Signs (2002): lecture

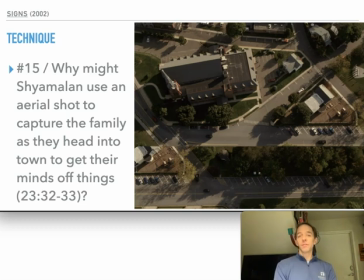(28:24)
The film ends up suggesting that something divine is at work, right? And we see in the closing shot that Graham has returned to pastoring because he has the clerical collar back on at the end of the film.
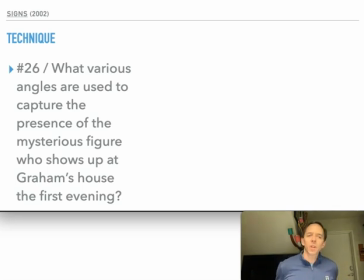(28:39)
What angles are used to capture the presence of the mysterious figure? This is the alien who shows up.
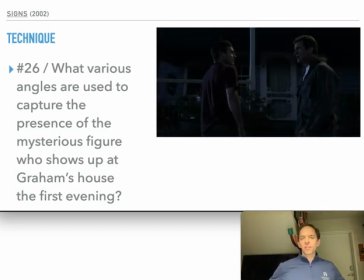(28:46)
Well, this is right after Meryl and Graham have run around the house yelling, right, to try to scare off neighborhood boys, which is what they're presuming at this moment. So the angle is slightly low, looking up at them, that grants them more agency, right? That's what low angles tend to do. Though not always in Shyamalan's work. Sometimes it just creates a sense of intimacy, because he uses low angles that are close-ups sometimes.
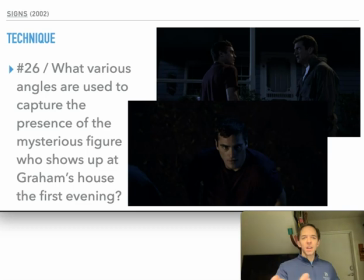(29:11)
Here, mid-shots. And then it cuts to a very high-angle shot looking down. This isn't quite a bird's eye shot, but it is a very let's see, level to the ground.
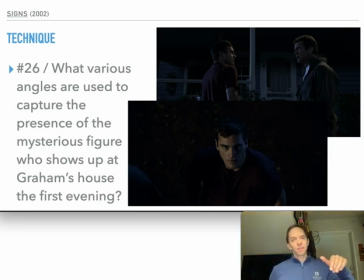(29:30)
This is like a 75, 80 degree angle, so very big angle, very high angle looking down at this athletic man who almost went pro, but for all his strikeouts,
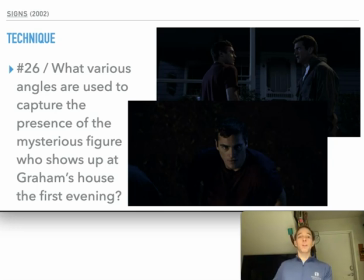(29:47)
he is very strong and swift, and yet he seems very vulnerable at this moment because we're looking down at him. from the alien's perspective.
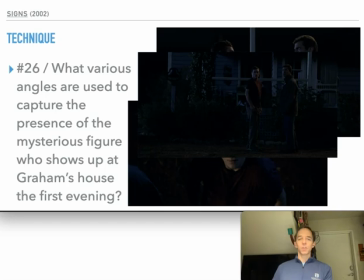(29:58)
And here the alien is scampering off into the cornfield, and so we have a low angle again, which kind of suggests that the aliens are shorter than Merrill and Graham, which we later discover is not the case.
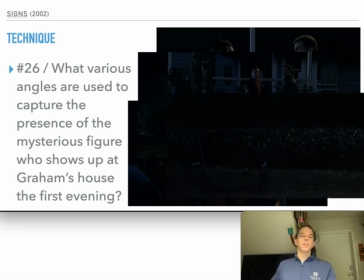(30:11)
And we see them at an eye level shot disappearing. One of them is disappearing into the cornfield.
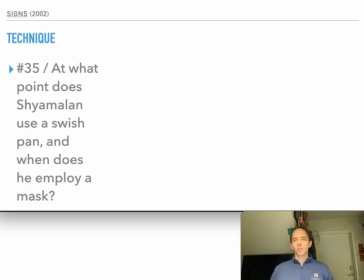(30:21)
I just want to draw your attention to some other camera work that Shyamalan is using.
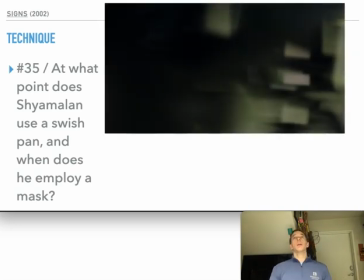(30:26)
So swish pans can be used effectively. That's where the camera moves so fast as it pans that you can't really make out what's happening between where the shot began and where it ends up.
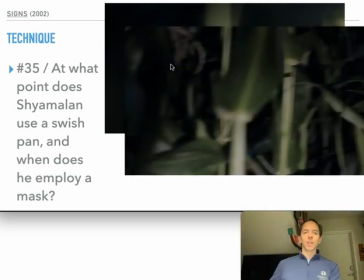(30:40)
You just get here bits of greenery as it's flashing across these corn stalks, and that's when Graham is out at night and reorienting towards the alien and actually sees one. Okay, so it captures the degree of
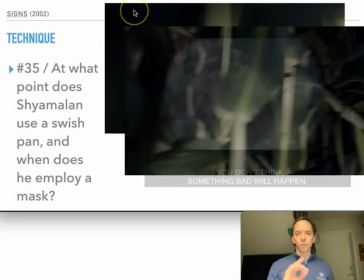(30:57)
readiness that he has and how swift he can move or reorient his head in response to a stimuli.
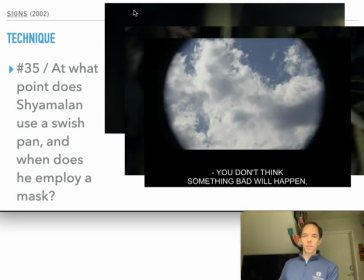(31:05)
This is a mask, and you'll remember this term from the first part of the course, where something is laid over the camera to replicate the perspective of a periscope in a submarine, or binoculars, something like that, or a keyhole, like if someone's peering through a keyhole.
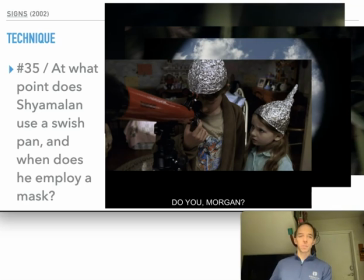(31:22)
Here it's a telescope, because Morgan is looking up into the sky, presumably trying to find signs of alien aircraft. And he and Bo are pretty consistent in wearing these tinfoil helmets to try to avoid the aliens reading their minds, which is cute.
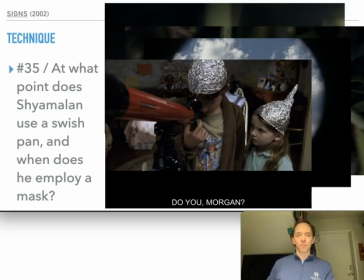(31:40)
That's one of the more humorous bits in the film.
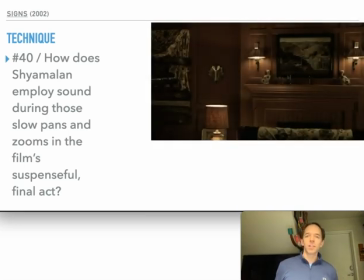(31:48)
Sometimes pans, usually, they're much slower, right? And this is one of those moments where Shyamalan is really invoking the influence of Hitchcock. I'm thinking in Hitchcock's
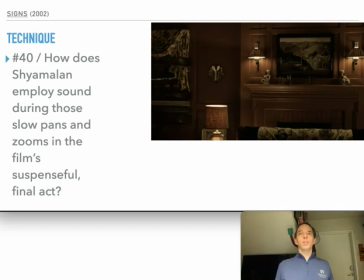(32:07)
Sabotage, which is an adaptation of Joseph Conrad's Secret Agent, where we see a married couple. One is about to murder the other one, and the camera moves slowly around the room to create a sense of where one character might go to reach the other character. The suspense is building.